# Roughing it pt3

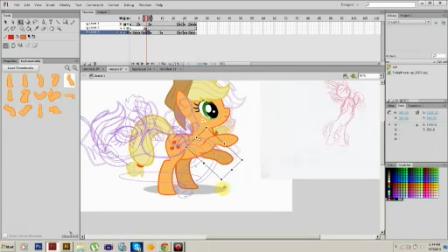1241s
Oh, she'll be fine if I just do it, you know, right next to each other, all nice and neat. You don't ever want to do that. It will look god awful if you do. I'm not exaggerating. It will look terrible.
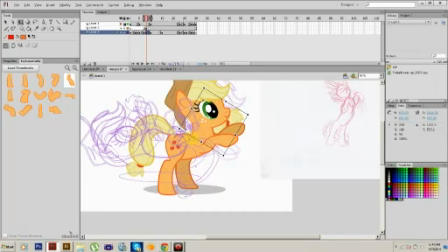1256s
So, speaking of looking terrible, I have to do some crazy stuff back here. So, the idea is that her hair is flipping, because she's flipping, so her hair has to also follow suit.
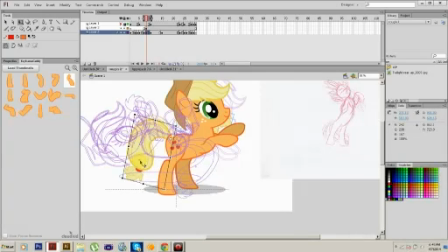1271s
And her tail is kind of the craziest counterweight, like, ever. So for this specific pose, her tail is actually going to be closer between her legs than anything else. I'm also going to be adjusting the leg right here.
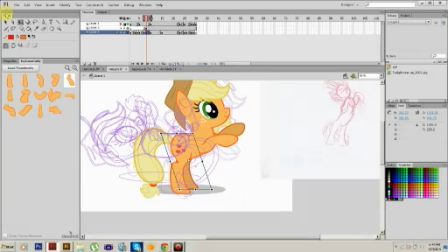1289s
Let's just kind of get it back to normal. And I'm going to raise this foot off the floor. So that way when I pull up the second foot, it's not so, what?
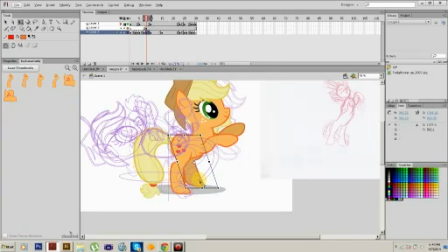1302s
Is she actually doing that? It just looks nice and natural-ish to do it. Also, weight. You will not stay, and if you think about it in real life, if you're going to be, I don't know, walking on your tiptoes,
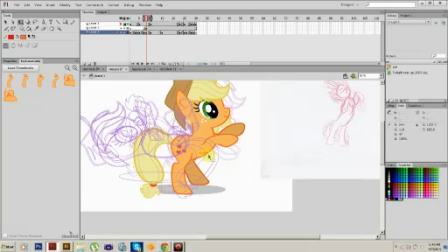1319s
you're not going to stay in a position like this insanity for long.
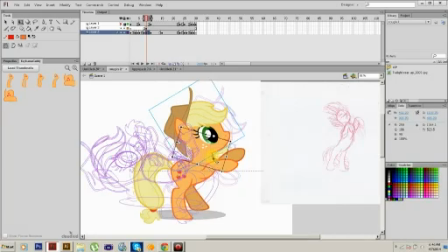1325s
You're just not going to. That's why bucking horses, well, not correction, bucking, but rearing horses only rear for, yeah, it looks so stiff. I'm so tired of stiffness.
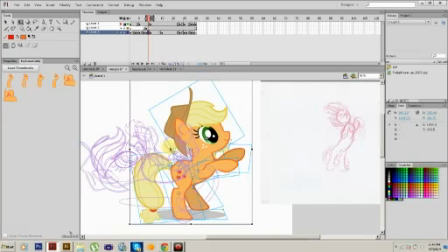1341s
So, that's six, and then we're going to kind of bend it like Beckham,
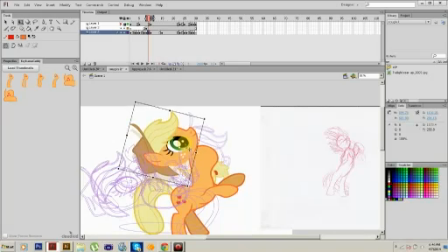1346s
so I'm going to kind of ignore the rules of her body for a moment and keep her head a little closer to here. So, there. Now remember, this is the land of candy-colored equines.
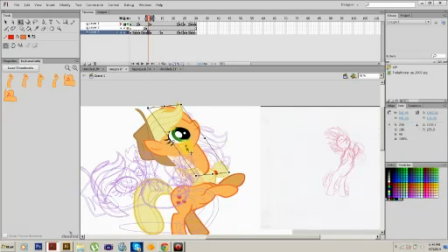1361s
You can kind of get away with murder with these things. Just don't poke her head through her neck. That'd be weird. Okay, so. Now, there's a lot of people who don't really understand my supposed animation process.
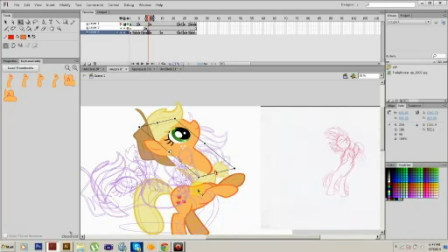1375s
It includes, you know, destroying things and making bizarre shapes that really should not exist. And that's just kind of how I roll. And I tend to kind of ignore certain things, like, oh no, it'll overlap here, and then it'll pop out.
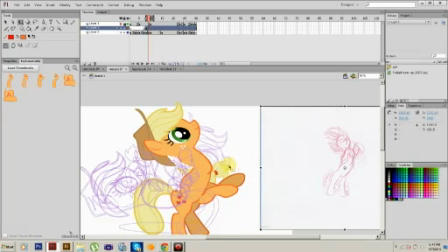1394s
And it's like, oh, don't worry, I'll use the hair to fix this issue. So, for this in mind, as you can tell, it's already some type of Bride of Frankenstein's nightmare going awry. So yeah, I'm probably going to clear this keyframe. Yeah, I'm just going to clear this keyframe and retry.
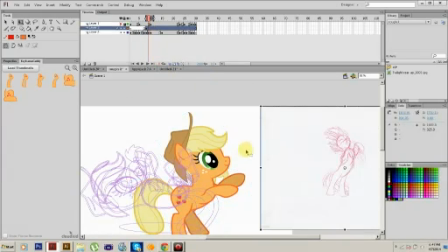1413s
So, F6. That's also something important you always got to keep in mind.
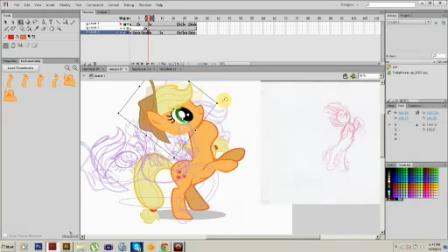1418s
You do have the ability to go backwards in time and make it look like it never happened. Traditional animation, we don't get that luxury. We are doomed. It's like, ha ha ha, you wanted a dream. Yeah, so I'm going to move these two as one unit
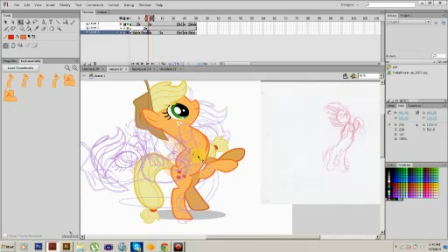1436s
and adjust them together so I can get AJ to still look pretty cool. Also, I am a big fan of the Richard Williams version of animating, which involves completely reversing a shape to make it look good.
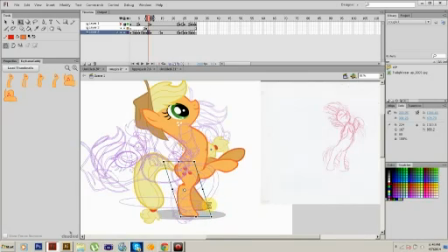1451s
I am not even kidding. That man is a genius. So, we have AJ, and she now has crotch legs.
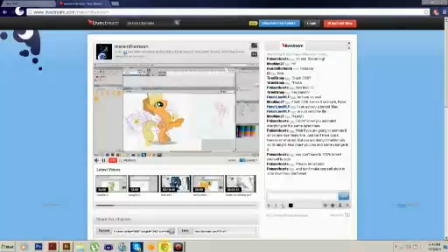1467s
Yeah, it's just the adjustment phase now.
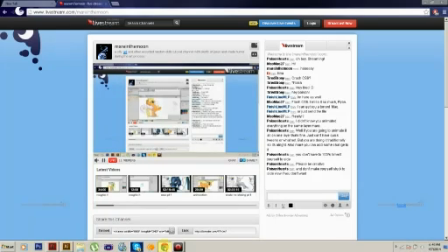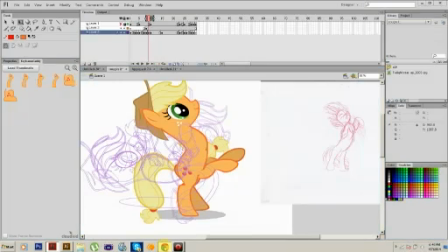1482s
Oh, okay, cool. I can do more than just side view. That's boss. I'm so happy with that one.
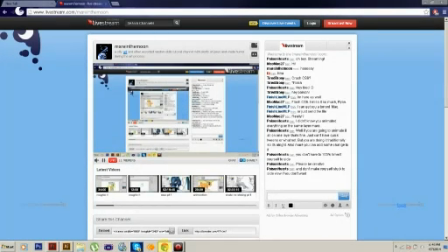1487s
Yeah, I was told to